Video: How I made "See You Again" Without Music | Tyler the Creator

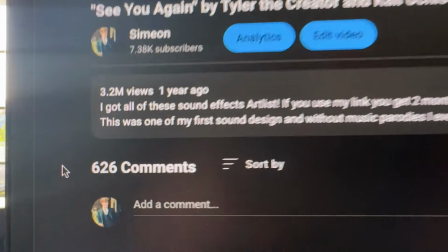[0:00]
So I don't think people would actually care to watch my See You Again parody of Tyler, the Creator, but it's been seen like millions of times now on YouTube and Instagram and TikTok.
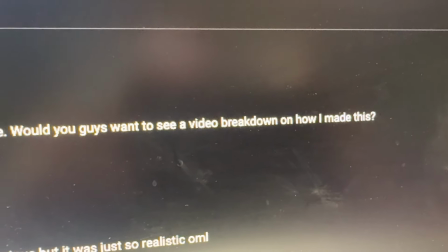[0:07]
And over a year ago, I asked if you guys want to see the breakdown, and y'all said yes, and I ignored you. So here's the breakdown.
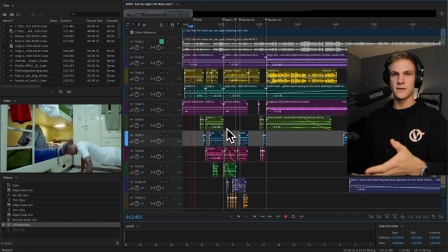[0:16]
So you'll see here that this is all in Adobe Audition. I think most people who do sound design, they like to do it with Premiere Pro or whatever video software they're doing. Audition does have a video feature, so you can align the sounds to the video,
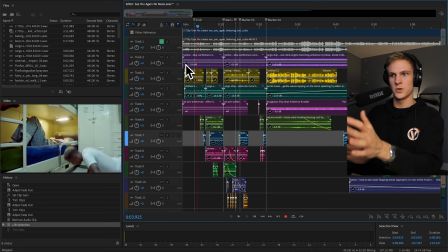[0:27]
which is excellent because Audition has a great assortment of tools for this nitty-gritty audio editing.
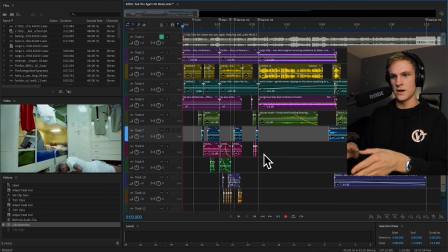[0:33]
And then also about 75% of these sound effects are from Artlist. I do have an affiliate with them.
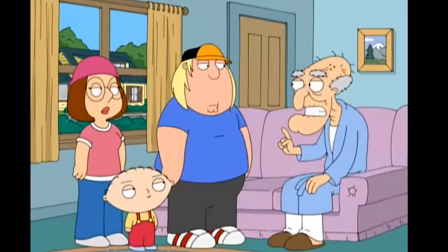[0:38]
If you guys want to go over there and snag yourself a nice deal, you can get 2 months free with artlist.io.
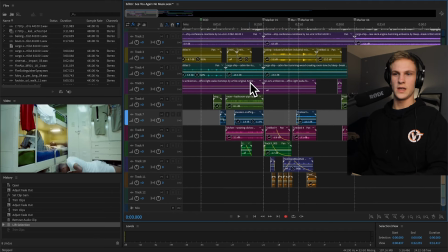[0:46]
Very high quality sound effects. So first with the ambience, I have this one, which is from Artlist.
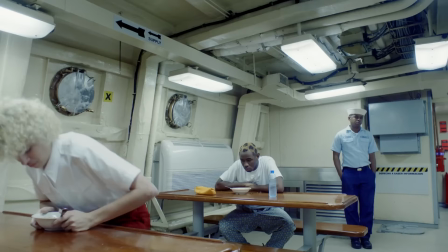[0:54]
And I have it playing again here.
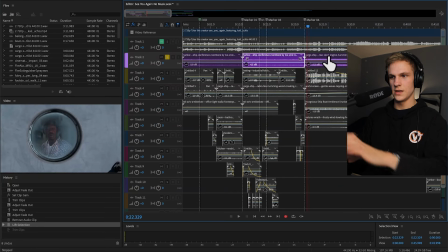[0:58]
And then on the ambience on this part, when he's looking out through the bay window, I have this airy like machine engine hum.
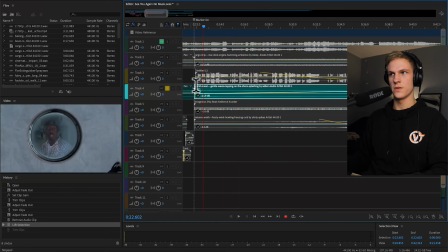[1:07]
And then I also have this one, which is for the water that's like splashing against the boat.
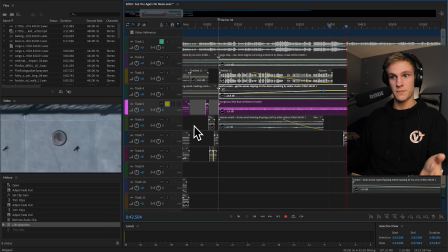[1:16]
And then for more of the ship ambience, I have this one,
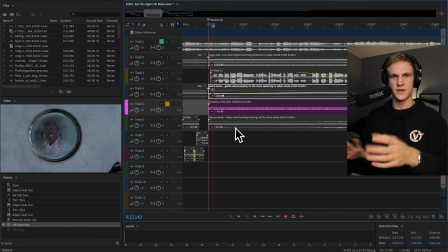[1:20]
which is a custom sound that I made with like a compilation of 4 different sound effects for a video game that I did years ago.
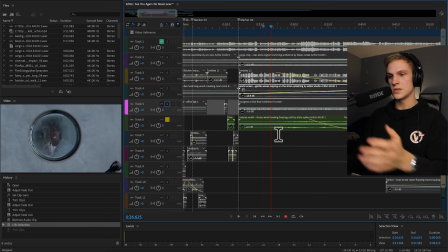[1:28]
And then I had this wind sound here.
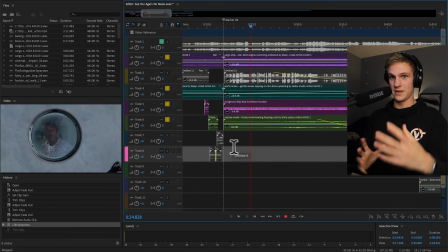[1:35]
So this is what all the ambiences sound together.
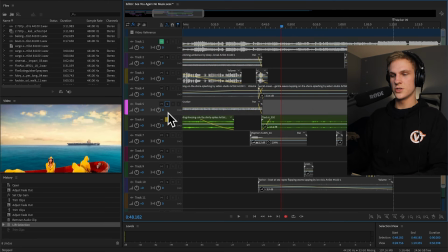[1:41]
And then for the ambience of this shot with Kaliuchi's out in the water, I had these waves here.
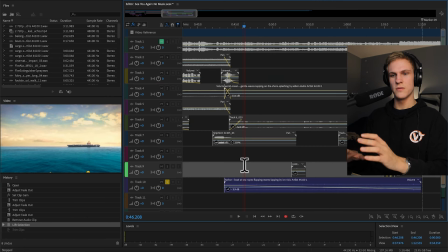[1:50]
And then I had this little sound for the boat, just like have some sort of splashing against it. You know, you need more than just the waves.
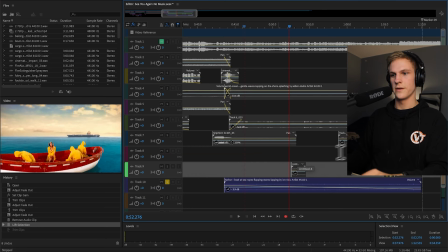[2:01]
And this is also from Artlist. It worked out perfectly. All right, so that's all for the ambient sounds in these scenes.
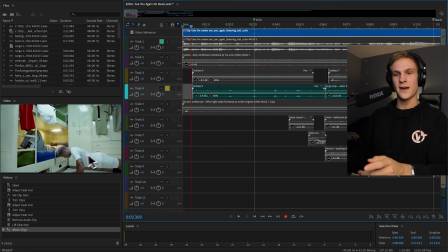[2:07]
So now here's the fun part is for this guy right here doing the push-ups, I recorded my own grunts. I went like something like that.
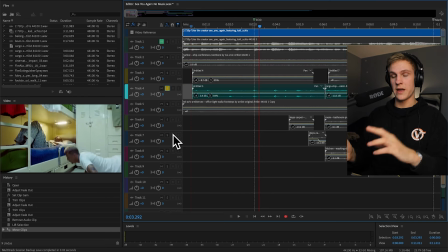[2:17]
Now here's the thing with a lot of people that do without music parodies is that they don't work with the reverb to match the room. So the way I'm speaking right now, the way you hear me right now, I sound like I'm in a bedroom because I am. And that's because of the size of the room. The walls are very flat.
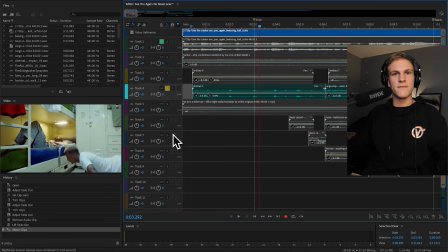[2:32]
Whereas if I were in a cathedral, which is massive, and there's all these random little caverns that the noises can bounce off of and work through, it's going to sound different.
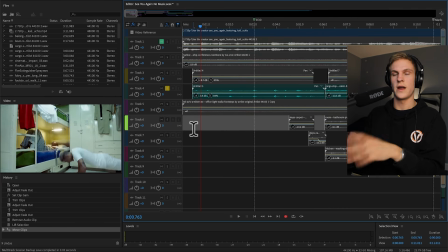[2:41]
So although I recorded on a nice quality microphone, I edit the reverb to sound like it's this room. Now here's the thing that I usually can't get from Artlist or any other sound effects site is the sound of their clothes. And not just because of the material of their clothes, but also the movement of their clothes.
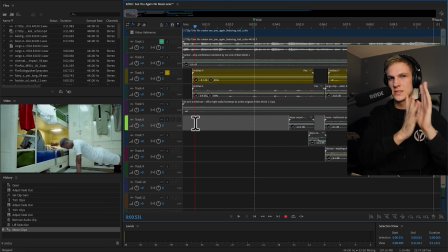[2:56]
So this guy doing push-ups right here, I got a jacket and I kind of rubbed it together very softly and slowly to match the movement of his push-ups.
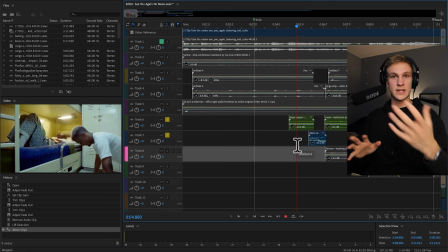[3:04]
Probably something like my puffer jacket here. And then when he gets up, I obviously have to add the sound of his feet moving, his body moving up.
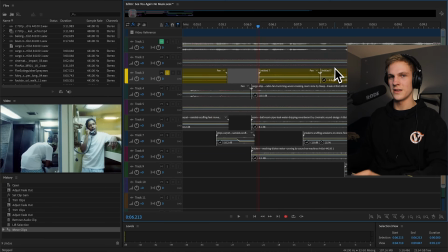[3:13]
And I did the vocals here for A$AP Rocky. And I don't know if anybody could even hear it in the original, but this is what I say. That's what she said.
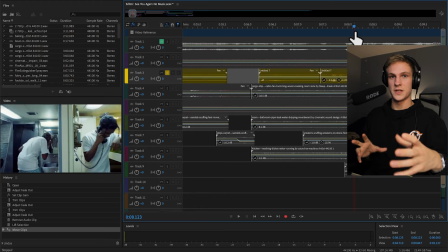[3:21]
I think I was going through an Office phase, so I just wanted to say that's what she said. And then you can also hear that I added a reverb to match the room once again to kind of sound like a bathroom.
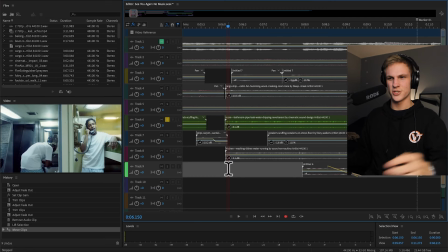[3:29]
And then of course I have some very like light water drip sounds. Almost sounds like a shower, but it's not quite as heavy. And then I have this sound, which is running on some sort of like thin metal. It sounds very rustic and...
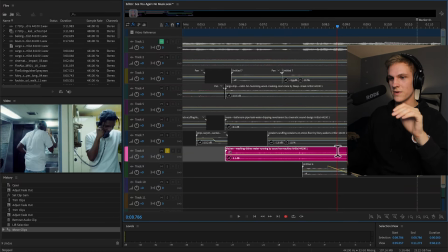[3:45]
And then also this sound happened to have just the right movement in it to match the movements of what Tyler, the Creator, was doing with like splashing the water off his hands.
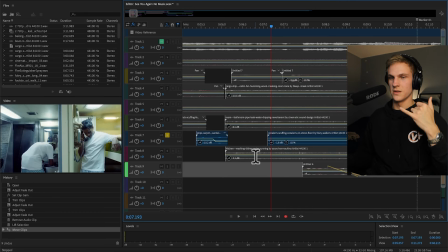[3:57]
And then when A$AP Rocky moves while he's on the phone, I have sounds for his feet scuffling.
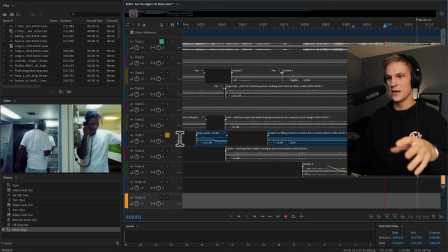[4:04]
Honestly, it's not the most accurate, but when people hear it, they just believe it.
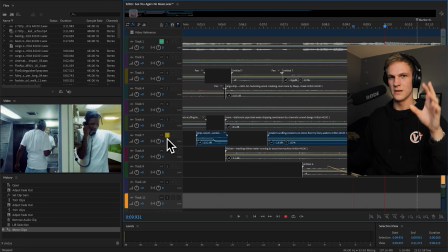[4:08]
It's not that far off, so people will be startled by that or confused by it.
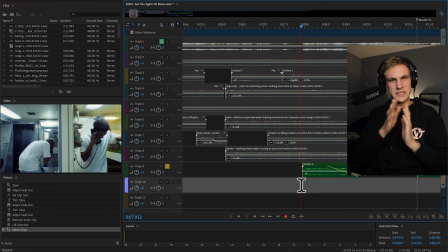[4:13]
And then right here, Tyler, the Creator, like rubs his face, so I wanted the sound of that, and I couldn't find it on Artlist, so I recorded my own. I think I just like rubbed my hands together like that, and that matches the movement of his face.
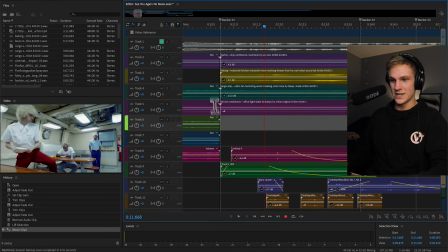[4:25]
And then this shot was people's favorites. I kept getting so many comments about this.
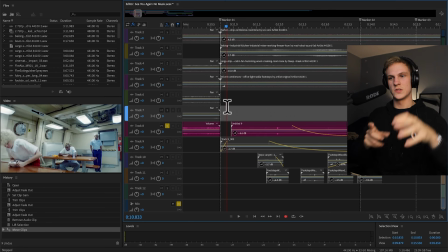[4:30]
I got a bowl and I recorded the bowl itself like with the spoon, so this is one of them that I recorded.
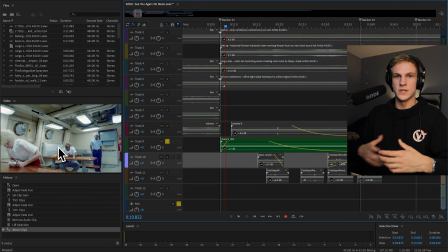[4:37]
And then, of course, I needed to get the movement of this guy standing up with his clothes, so I recorded that as well with my own jacket.
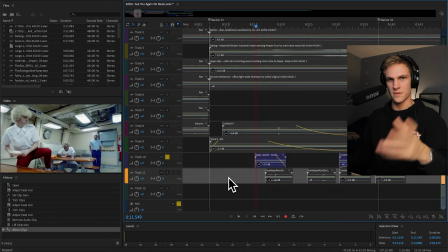[4:45]
And then I got the footsteps from Artlist as well.
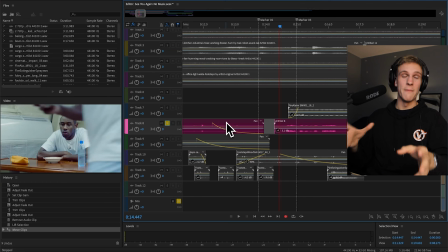[4:52]
And here's the part that everybody keeps commenting about, which is the "help, my bagel's on fire" guy in the background. Help, my bagel's on fire!
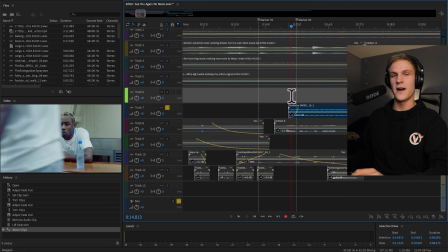[4:59]
So to add to that, I added this fire alarm sound because the guy burnt his bagel.
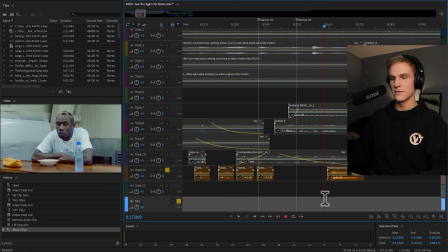[5:05]
And then I have the sound of the fire extinguisher in the background as well. And then right here is like the simplest shot of it all.
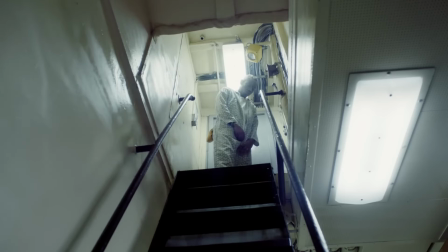[5:12]
I had to record the movement of his jumpsuit here. And then I got the recording of his footsteps and the zipper from Artlist.
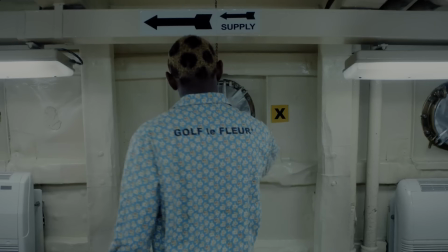[5:21]
And then this fun sound of the port window opening. It was just like a metal trapdoor, I think also from Artlist.
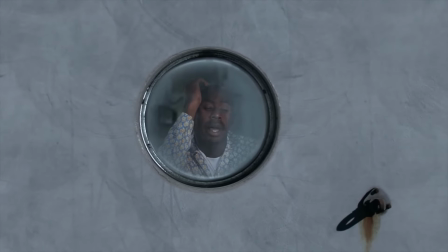[5:28]
Now this was super fun because obviously since there's a window in between us,
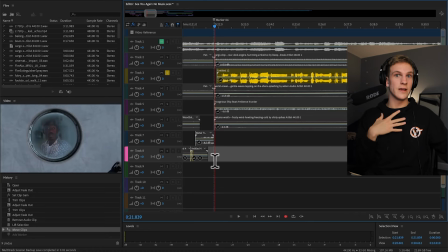[5:33]
the viewer, and Tyler, the creator, we wouldn't hear his voice super clearly and crisp. So what I did is I used a parametric equalizer and I cut off a lot of the highs and mid frequencies of his voice.
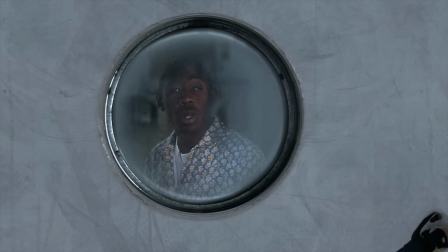[5:43]
That way it sounds all muffled like this.
20/20, 20/20 vision.
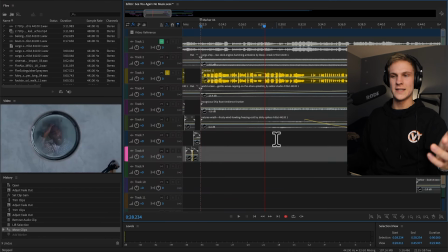[5:48] Cupid hit me with precision.
And then as the camera pans away, he gets quieter, just to keep it realistic.
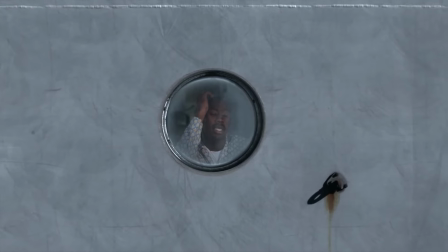[5:56] I said I'm sick of chasing. You're the one that's always running through my daydreams.
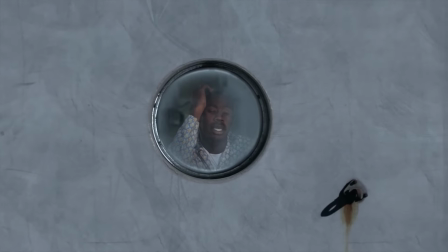[6:03]
And then it goes completely to silence and he gets overtaken by the actual sound effects.
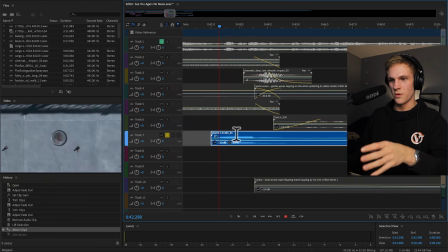[6:09]
So I don't remember where I got this sound effect of a ship horn, but first of all, I love the sound of ship horns, but it had such a good, like, giant echo across a whole ocean sound.
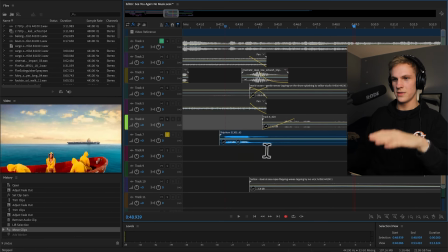[6:24]
Oh, that's beautiful. I don't remember if I even added the echo to that. I think it was part of the sound effect, and I heard it and I was like, I need to use this.
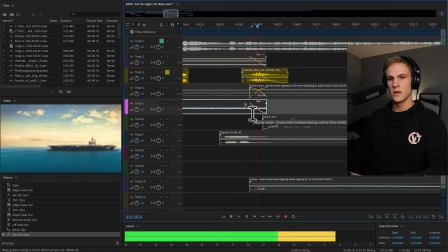[6:32]
And then for the camera movement, I have this really big whoosh right here, which honestly, it sounds a little metallic.
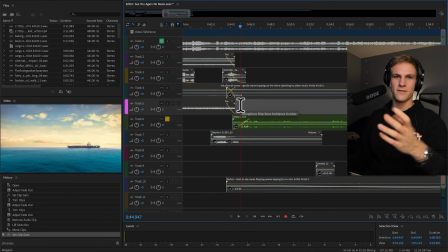[6:37]
Now I probably would have used something different, but too late. And then I have, of course, the vocals of Kaliuchi's, which is me, and I spent a lot of time working on the reverb to make it sound like she's out in the middle of nowhere across this giant plain of water.
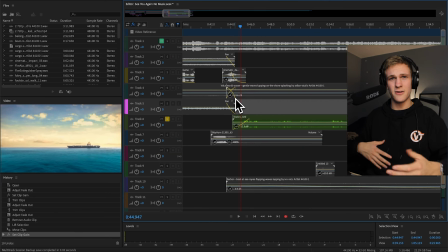[6:51]
It's a very special sound, especially if she's singing loud, you know? It's a really hard reverb to try to emulate.
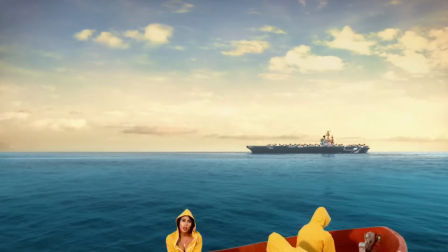[6:58] Can I get a kiss? Can you make it last forever?
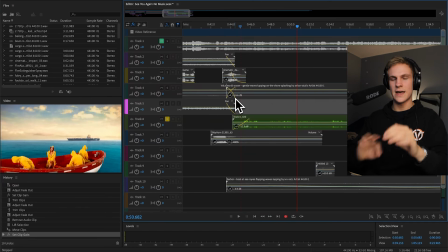[7:03]
You might hear that the echo kind of goes around your head, which is exactly what I was looking for because she's just in this middle of nowhere ocean, right?
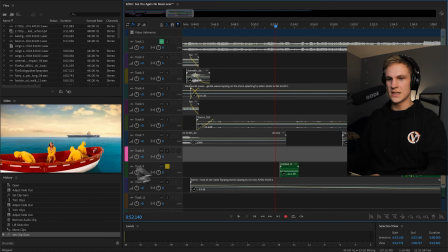[7:10]
And then, of course, I just whispered some ad-libs for these guys here.
I said I'm about to go to war.
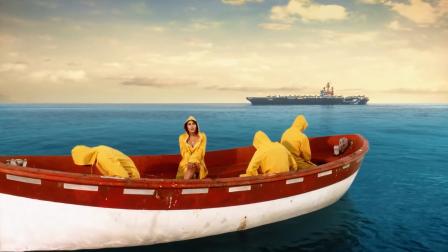[7:15] Someone told her to shut up. And I don't know if I'ma see you again. Can I get a kiss?
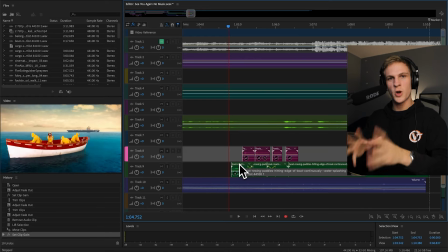[7:22] Can you make it last forever?
I found these perfect boat sounds on Artlist for when they're getting up and moving on the boat.
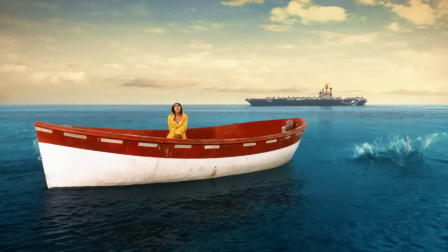[7:31]
And then, of course, I have the splashes for when they fall in the water. So all of that work took about 5 hours to do, and it's only about a minute. And also I've got a Discord server for sound editing and sound designers, so join that now. And that's in the description. I've taught myself from watching other YouTube videos, so I want to make this video to help others who are trying to get better at sound editing. This is the first breakdown video I've done. I know you guys also really like my What's Your Name parody by Tyler, the Creator. Oh, you look malnourished. If I could find the project file, let me know if you guys want to see that breakdown too. All right, bye.